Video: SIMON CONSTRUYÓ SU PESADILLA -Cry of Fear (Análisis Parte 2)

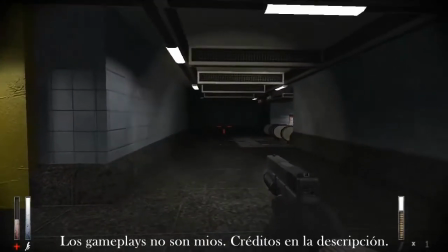A diferencia de otros juegos con temáticas de zombies cuya estructura argumental habla sobre virus, experimentos humanos,
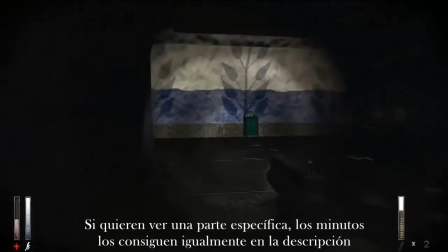mutaciones y en algunas ocasiones brujería,
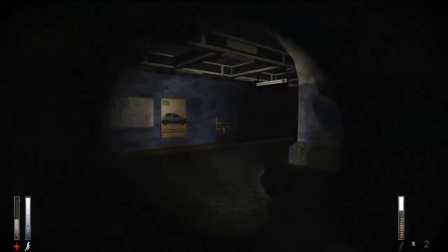Cryofear alude a la psiquis de nuestro personaje usando esta temática o género de manera simbólica,
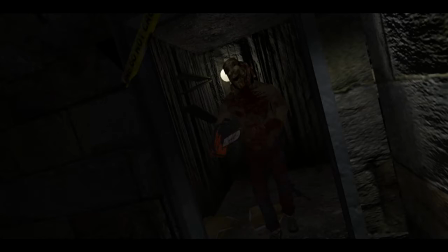señalándonos que esta catástrofe en realidad es su mente. Ante este factor, tenemos las siguientes preguntas.
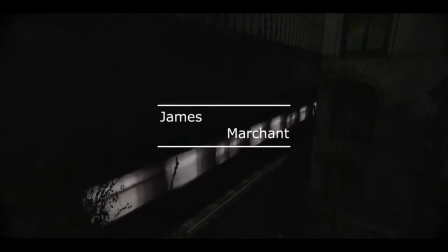¿Realmente nos mostraron esta situación desde que comenzó la partida? De ser así, ¿cuáles elementos dentro del ambiente nos lo dictan?
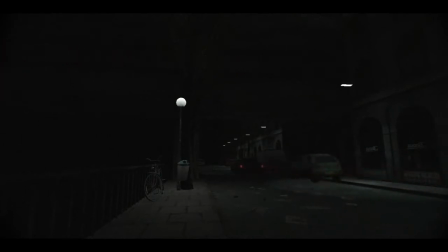Antes de comenzar, les quiero informar que este video es una especie de remake,
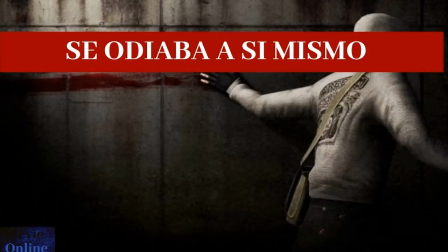o podemos llamarlo también como un complemento del primer video que le hice al personaje Simon en el infierno del mismo. Dicho esto, empecemos.
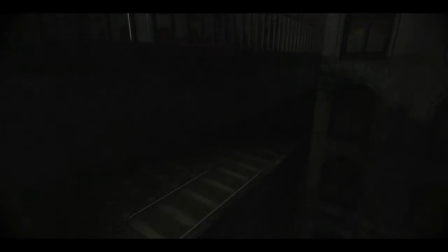Dentro de la comunicación fílmica, los escenarios también pueden darnos pistas y o emociones que se trata de transmitir En este caso,
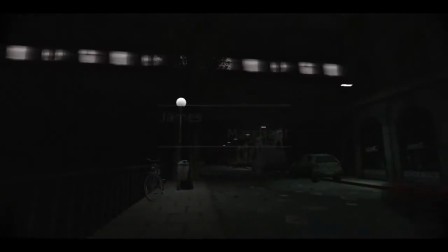el miedo Puede ser a la soledad, a lo desconocido,
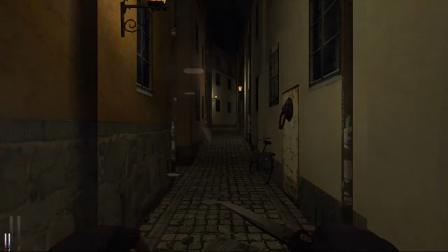a espacios grandes y abandonados O también viejos y de poca iluminación Que nos hagan desconfiar de cada rincón Y nos asusta cada
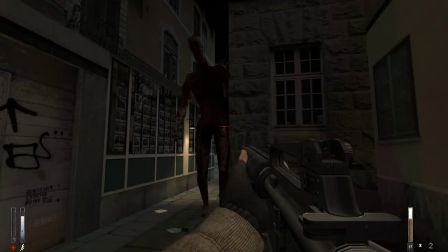segundo que pasamos aquí Esa es nuestra percepción como jugadores Y estos son los sentimientos de Simon
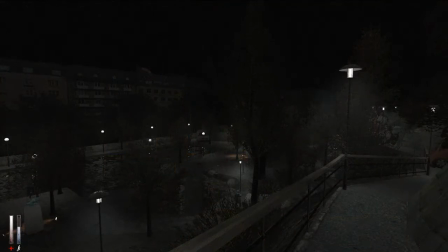Aquí conectamos con él Además del escenario apocalíptico y miedos que éste por sí solo genera,
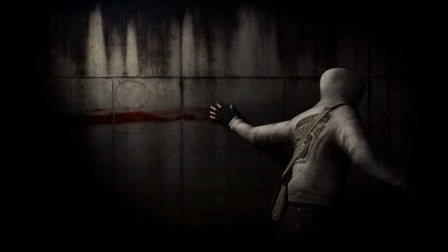tenemos otro factor que nos involucra directamente y ayuda a que esta situación sea más personal,
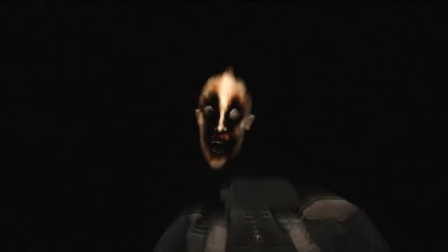el plano subjetivo, lo cual no nos hace ver esta circunstancia como un testigo,
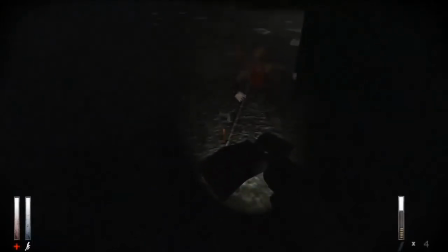sino que sentimos esa experiencia debido a que se rompe esa barrera
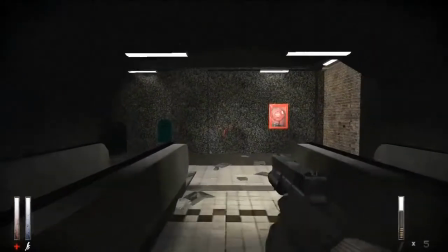de esto le pasa a él y lo convertimos en esto nos ocurre a nosotros.
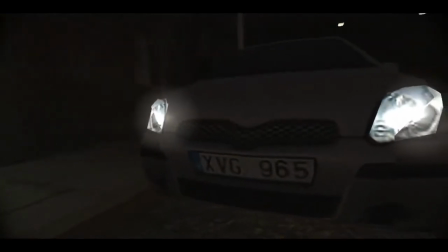Pero eso solo es el comienzo de esta estructura o como quizás muchos llamarían, la punta del iceberg,
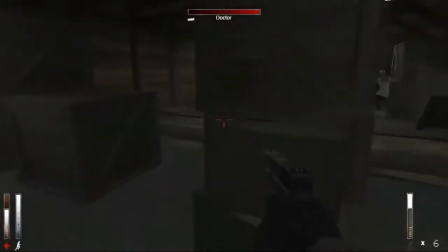porque tomamos estos mismos rasgos que les describí y poco a poco te vamos indicando que esto que estás viendo,
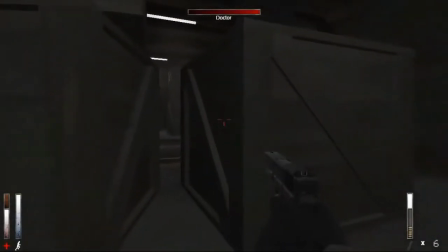que estás experimentando, no existe y al final te muestro la realidad del entorno.
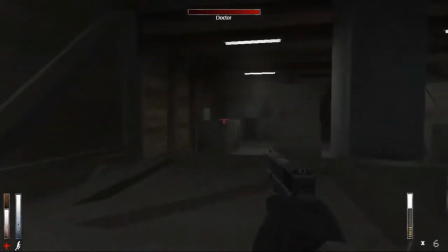Lo que les estoy explicando es una estructura muy básica del por qué vemos
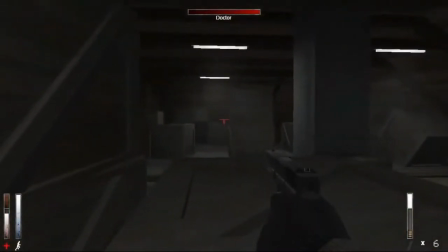el ambiente de la manera que se muestra y por qué se utiliza cierto tipo de elementos.
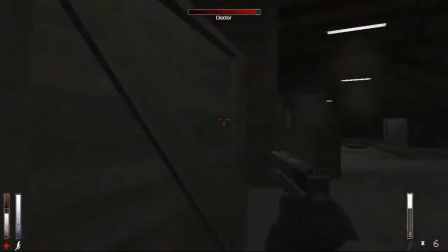La historia empieza introduciéndonos en la ciudad.
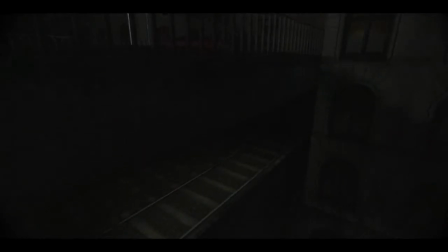A veces esto ocurre como una forma de guía en el cual te debes de familiarizar con lo que estás viendo para generarte el cambio.
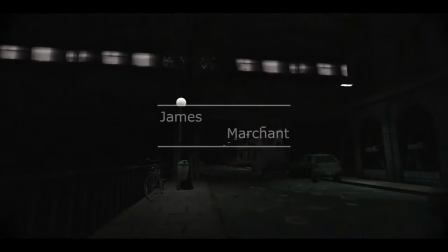Otras veces es para mostrar un poco de drama y dejarte en incógnita el personaje. En ocasiones, es para decirte que los siguientes acontecimientos se desarrollarán en este sitio. En otras palabras, la historia girará en torno a este pueblo.
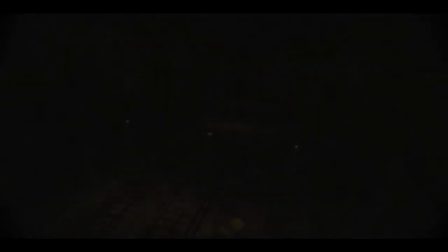Nuevamente, dependerá de lo que yo como creador deseo que notes, sin informarte directamente.
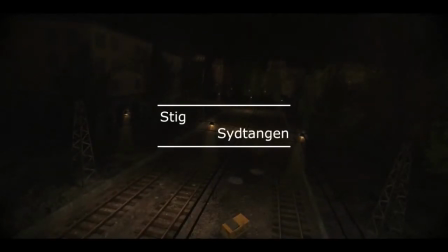Es una manera de decirte sutilmente, oye, fíjate en esto, es muy importante.
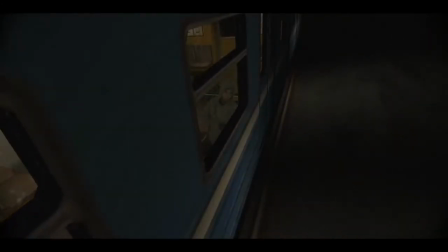Ya después nos muestran a Simon, pero cuando estamos dentro del tren,
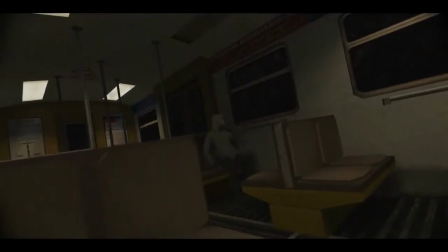hay una toma llamada plano holandés. y como se los he explicado anteriormente, expresa inestabilidad. Puede ser del personaje, que sería un indicativo de la parte psicológica, como del entorno que podría hablar de eventos extraños, fuera de un razonamiento lógico.